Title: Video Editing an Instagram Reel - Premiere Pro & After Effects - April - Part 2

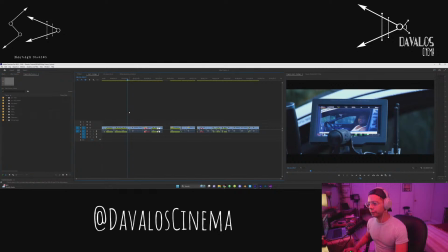So we were rotoscoping. They were dancing. It's like they're all dancing.
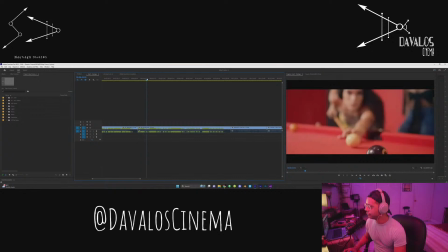Maybe one of these. This was not shot by me. They used a red camera on this one, but I did edit it. So I just want to rotoscope this guy out.
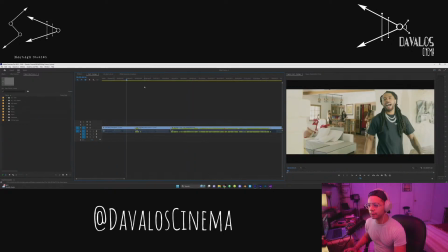Or maybe, just maybe, we use, how long is it?
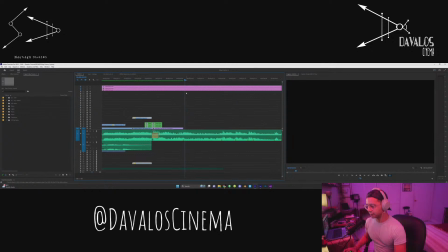It's pretty long. It's like a second long almost.
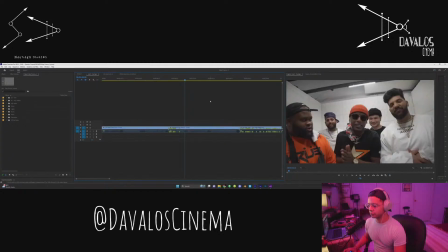It's longer than the other one. So it's a long shot, so we can play with it.
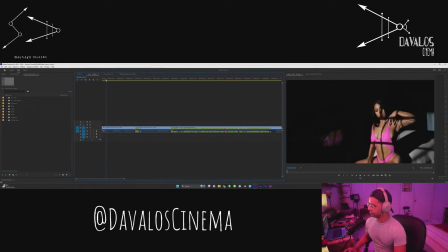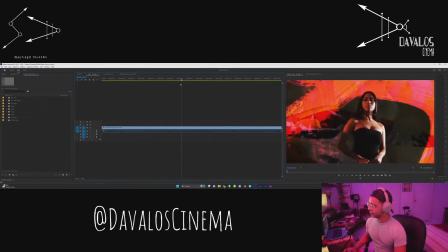I was thinking that one, honest.
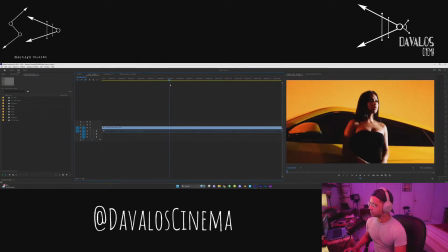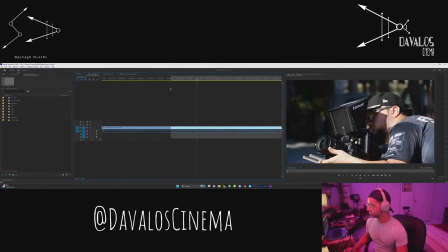This girl right here. Boom. Let's see if it works.
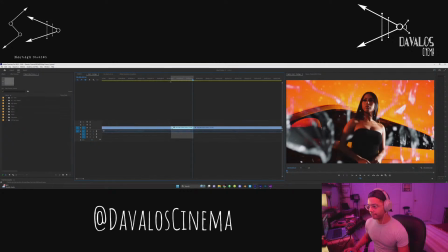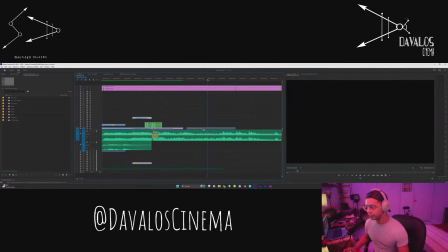Yes, perfect. I should put the end part first and then make it come to me.
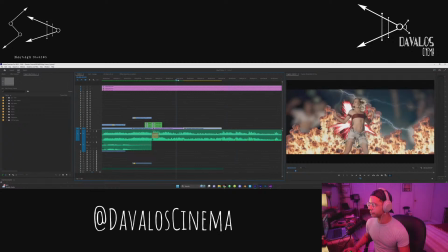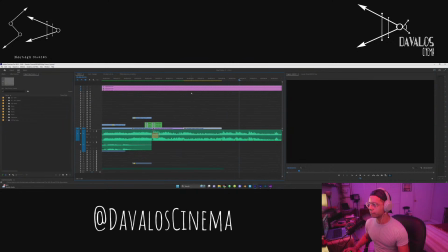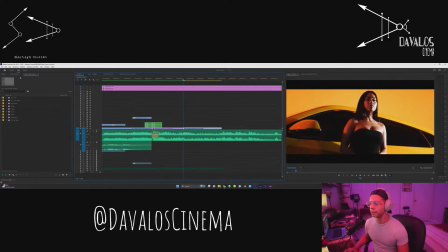Okay, when it says ha, oh, it's not your but I should have, there should be like
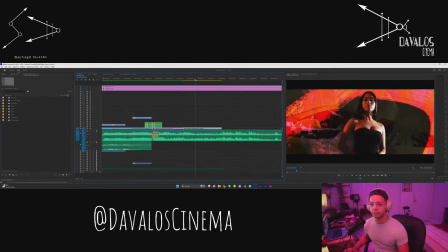another zoom in, I think.
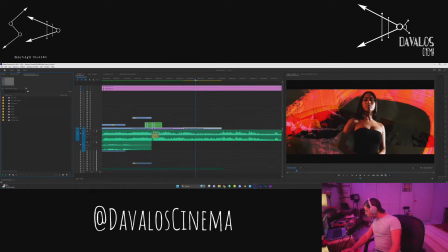Okay, so I'm thinking about a transition that I want to use between the shots. I was thinking a hyper zoom in, but that it takes a little bit too much, so it's gonna take away from this.
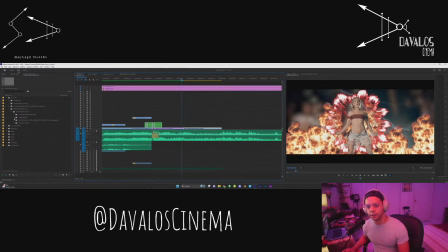Let's see if it works. So Let's come here and let's use our hyper zoom in. And let's see how that looks. You see how long that transition is?
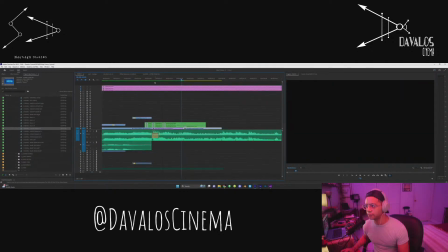So let's see. I think it's like too long, bro. Papi, this is not even working. No.
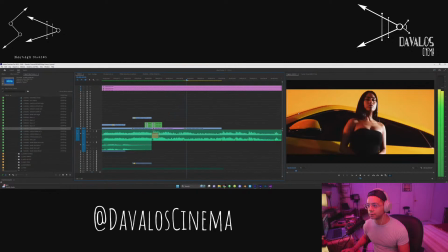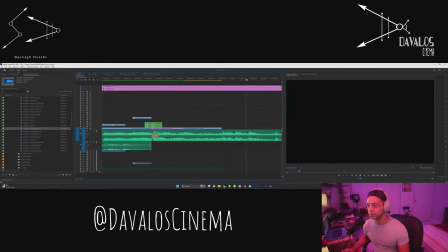Okay, I'm just gonna save up one more time.
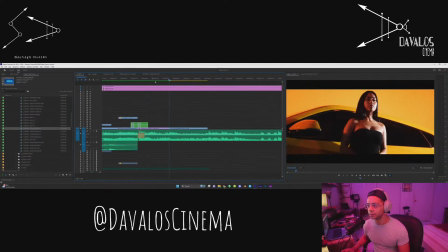Because the idea is to like match the sound, the beat of the mark that makes the transition with the transition itself. So like a hyper zoom in, I don't think it will look good here. But maybe a quick zoom in.